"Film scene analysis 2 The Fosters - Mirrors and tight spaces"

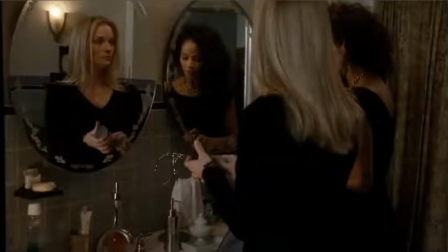Hello, it's Eric Brown again with another scene analysis, and this scene is from The Fosters, Season 1, Episode 15. And we're going to look at a couple things in this scene. One is the use of mirrors, and secondly, how you use cameras in a confined space like this.
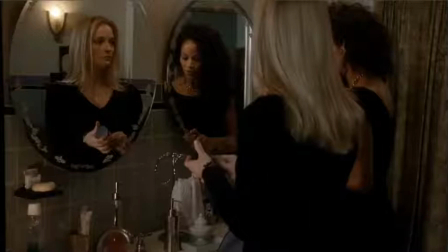Now, one of the nice things about using mirrors, and I should say that you'll see this in Steven Spielberg movies all the time.
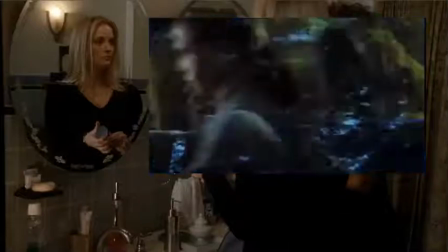He makes a lot of use of mirrors, so if you want to see this technique used, watch some of his movies. This does a couple things for us.
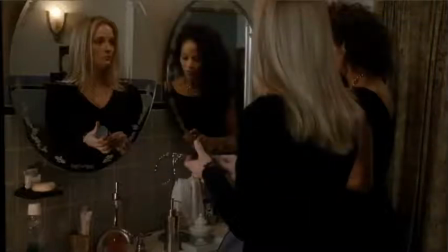First of all, we're in a tight space, and using mirrors like this gives us a lot of dimension. So we have a clear foreground and background. The other thing it does for us is it allows us to see the actors' faces.
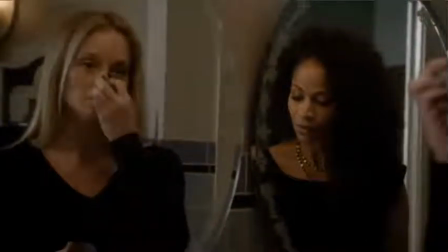In a space like this, where we have the context of the two mothers putting on makeup,
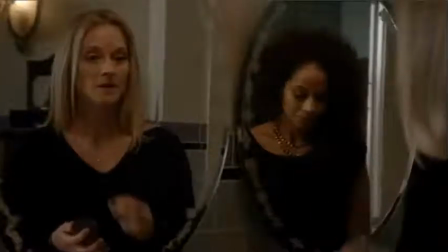it would be difficult to do an over-the-shoulder shot because they're side by side.
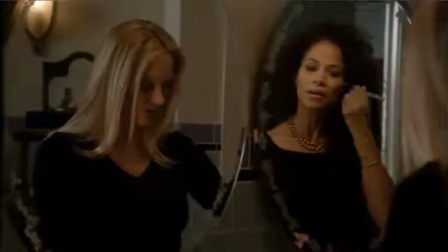You can't get the camera in front of them.
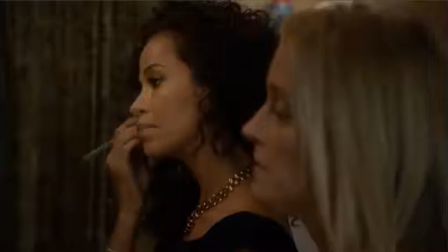So by shooting into the mirror, we get to see the expressions on their faces, and we get to see the context in which this happens.
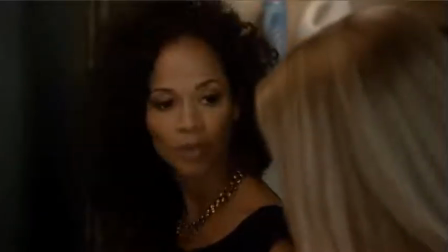Now, another thing I want to show you in this scene relates to camera angles.
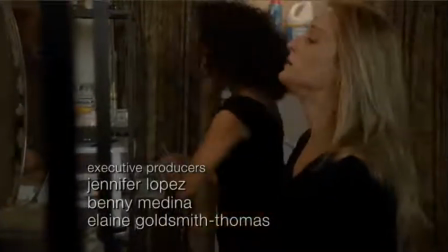Now, in a TV series, they shoot a lot of material in a very short time frame, so they will use multiple cameras
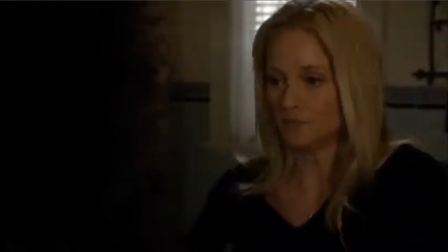at different angles to get as much coverage as possible in the shortest amount of time as possible.
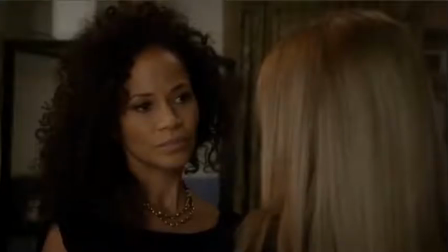You don't want to have to do this take over and over again, resetting the cameras at different angles each time.
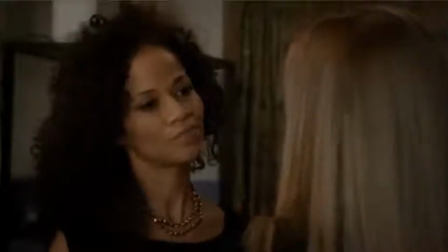Now here we are in a very tight space, so we have limited options for camera angles.
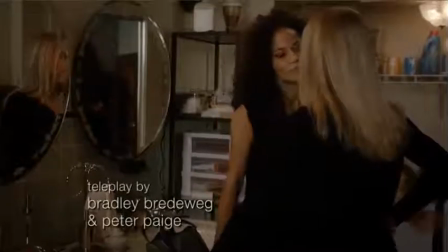So let's just go back to the beginning here and see how they do this and provide a lot of visual interest.
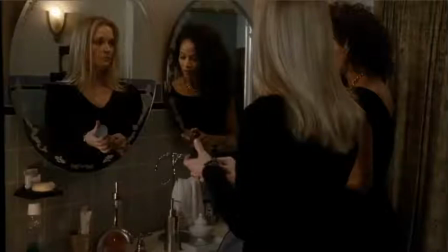Now here we have sort of a medium shot from behind them and to the left of them.
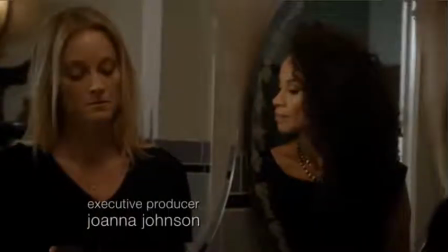And then the next cut goes to here. Now, what angle is this? It's exactly the same angle. It's exactly the same camera. Let me take a picture of this, and I'm just going to slide that over that first clip.
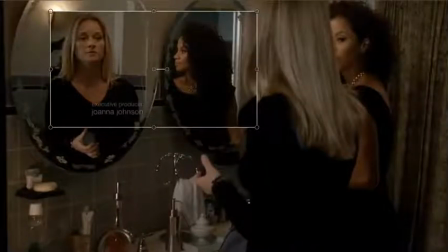There we go. So you can see the borders of this scene here. I've just made it small and put it on top. And you can see it just matches up there perfectly. So my guess is what they've done here is in post is they've just taken this larger image,
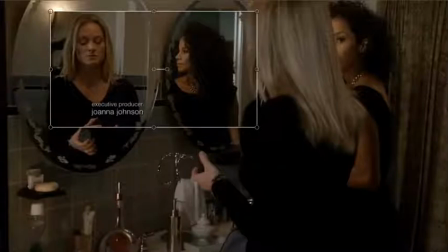zoomed in on it in post, and so it looks like we have two cameras when in fact we only have one camera.
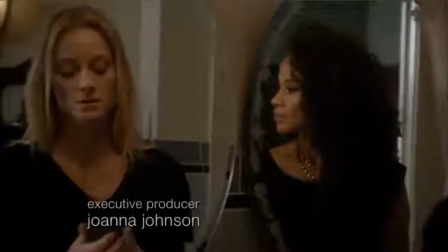So just take a look at that transition again. So it looks like two different angles, but it's just the same camera.
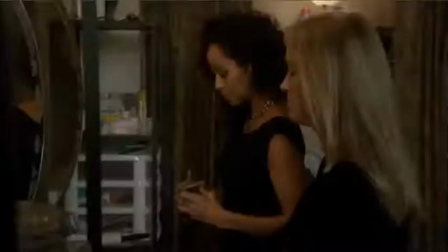Here we have another camera angle. Are we going to go back to it? Yeah. Okay.
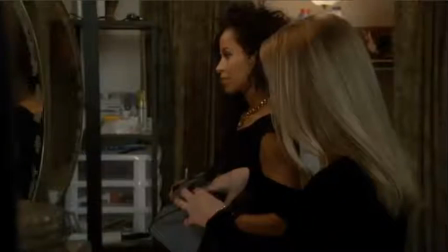So we see the same thing here. We see that the camera here, this is probably a second camera shooting the same time as that first camera that we saw. This one is on the same side of them, but a little bit more to the front. So this provides us with a sort of an over-the-shoulder shot with them side by side.
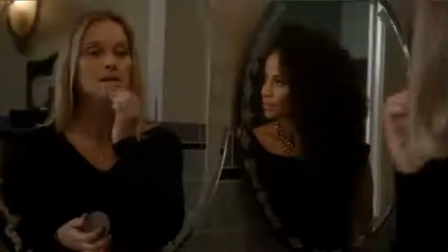Now here is the medium shot, and if I move backwards here to this shot, again, what I think
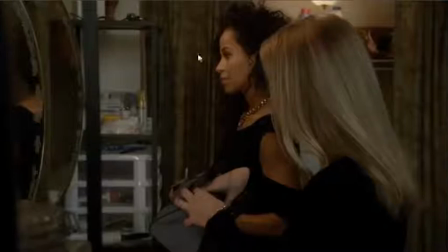we're seeing here is we're seeing that they've just taken this part of the frame, so they've zoomed in post,
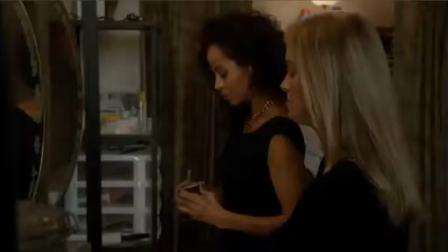so it makes it look like there's two different camera angles. Where are they there? There's one, there's the other.
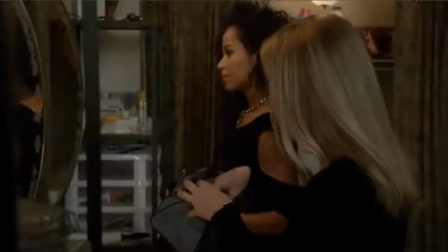But it's actually the same camera, same angle. It's all shooting at the same time, no interruptions.
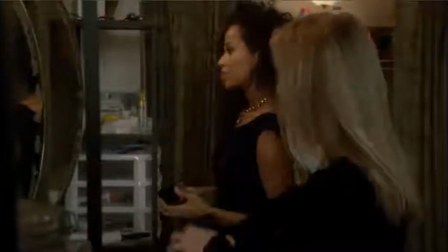They can get through the entire scene.
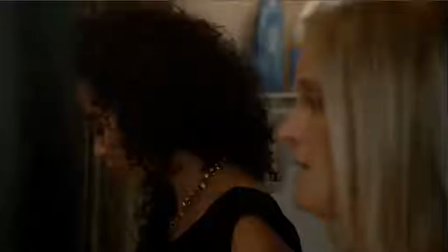Now we probably there's one more camera angle here in this scene. Again, we're just moving between those two cameras.
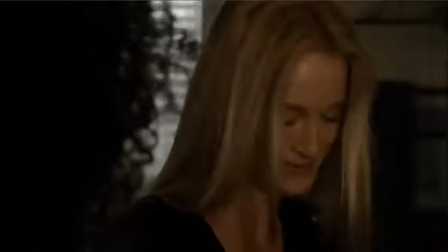Now here we have another angle.
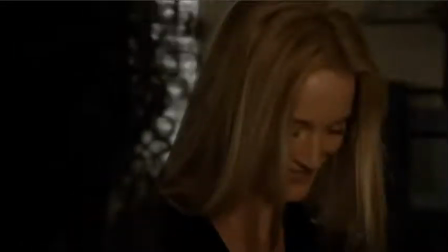So this one is to the woman with the black hair is Lena. This is to Lena's right-hand side down here, looking over to Stephanie. So we see Steph's face clearly on this over-the-shoulder shot.
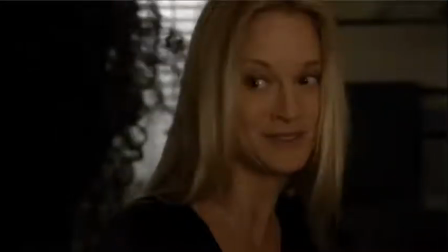And this was probably done in a second take, would be my guess, because it's hard to hide a camera in that corner.
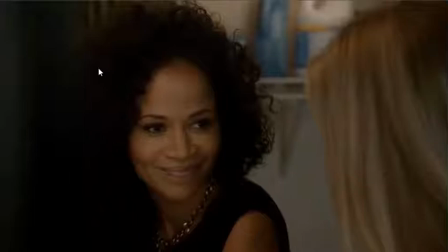You can see here behind Lena, they wouldn't be able to set up a second camera there and have these first two cameras rolling.
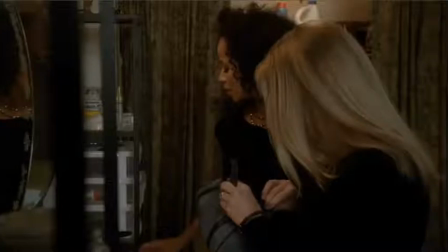So likely done in a second shot.
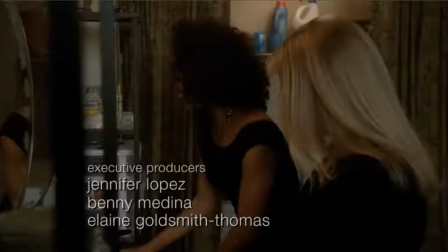This, again, probably the same angle as we saw before, so to the left and to the side of them. They may have panned here a little bit.
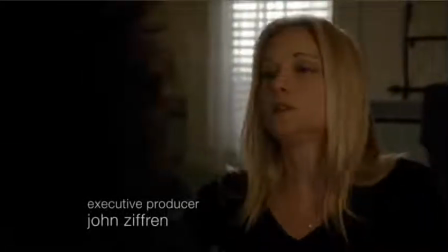And then we go back to Stephanie, a little bit of a pan happening, but really these cameras are all very, very fixed.
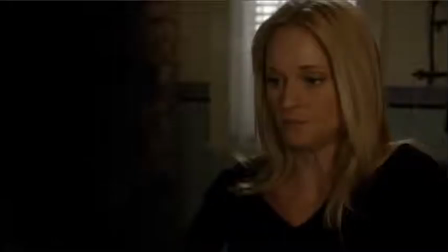There's not much movement in them at all.
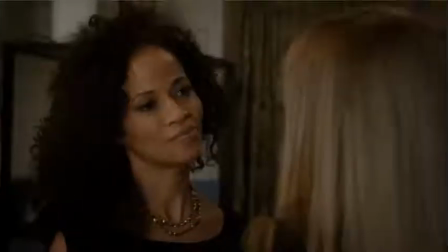And then I'm just going to scan forward here because this is a nice little movement here.
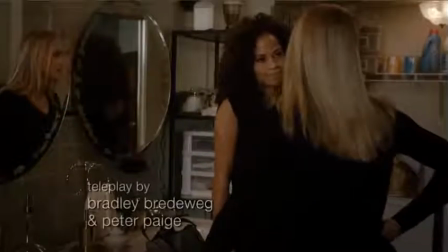I like the way they do this. The use of the mirror. So here, we're focusing on them here.
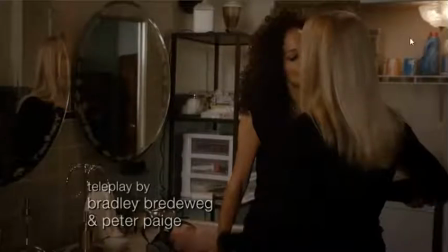We've lost our focus on the mirror. This obeys the rule of thirds, so this gets our attention. There's nothing happening significant in the mirrors, although we see lots of dimension here, so it still makes the scene interesting.
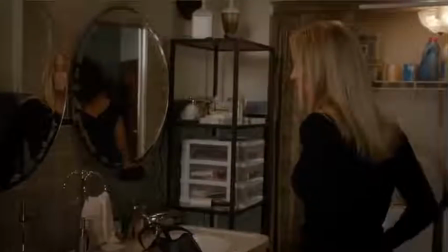As we move forward, we can see Lena moving in that mirror.
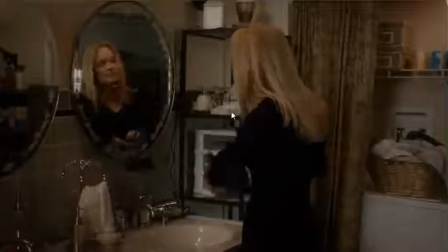Stephanie takes her mark, and we see her face and the expression on her face in the mirror while keeping the same camera angle.
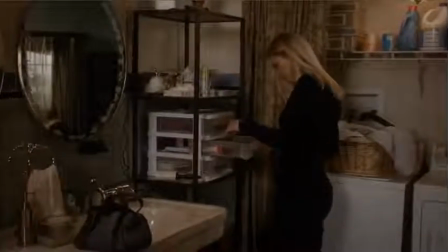So very nicely done. And then the only other camera angle we see, so we saw a short little pan there.
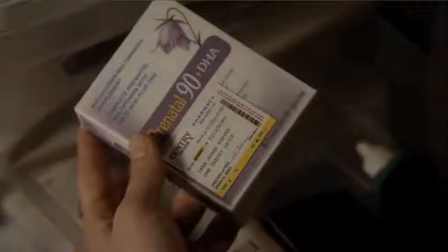This is the only cut in. So besides those 3 camera setups, this is the only additional shot that we see here in the scene.
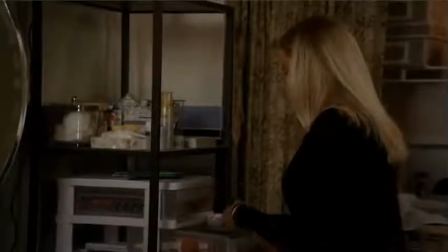So think about using mirrors. Be careful you don't get yourself in the mirror. That's one of the hazards of using mirrors.
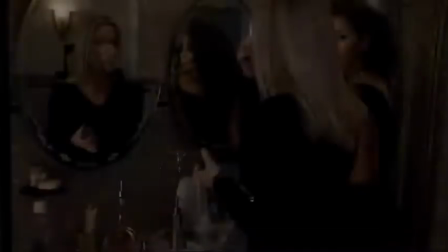You have to be very conscious of what you're seeing all the time. And secondly, really plan your camera setup
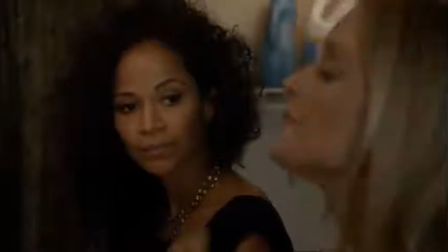and consider using this technique in post of cutting into a frame to give visual interest without having to shift the cameras around.
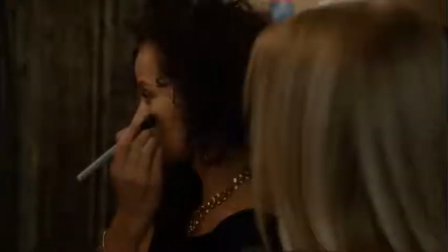Just bear in mind that as you zoom into the clip that you are going to lose resolution.
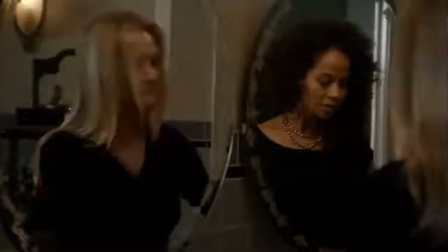So shoot at the highest resolution possible. If you have 4K, that would be preferable.
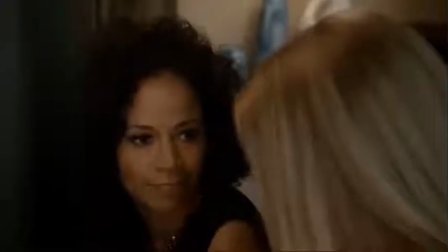If not, you're going to lose a little bit of resolution when you zoom in. It might not be so noticeable.
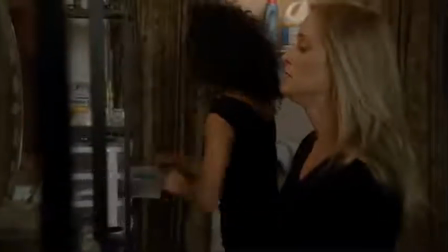So that's our scene analysis. Hope you enjoyed it. If you did enjoy it, then please click the subscribe button or the like button.
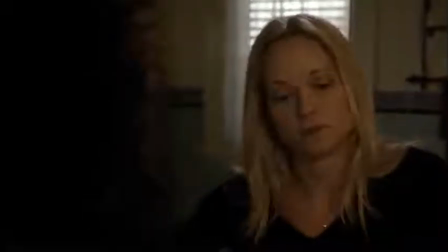If you have any questions, make a comment below.
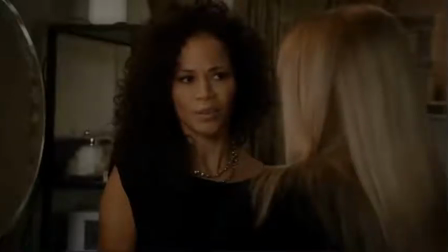If you'd like to see any scene in particular analyzed, just let me know what that scene would be and I'll see if I can get to it.
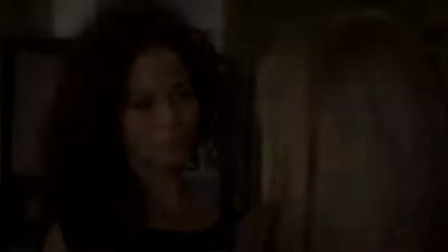Take care.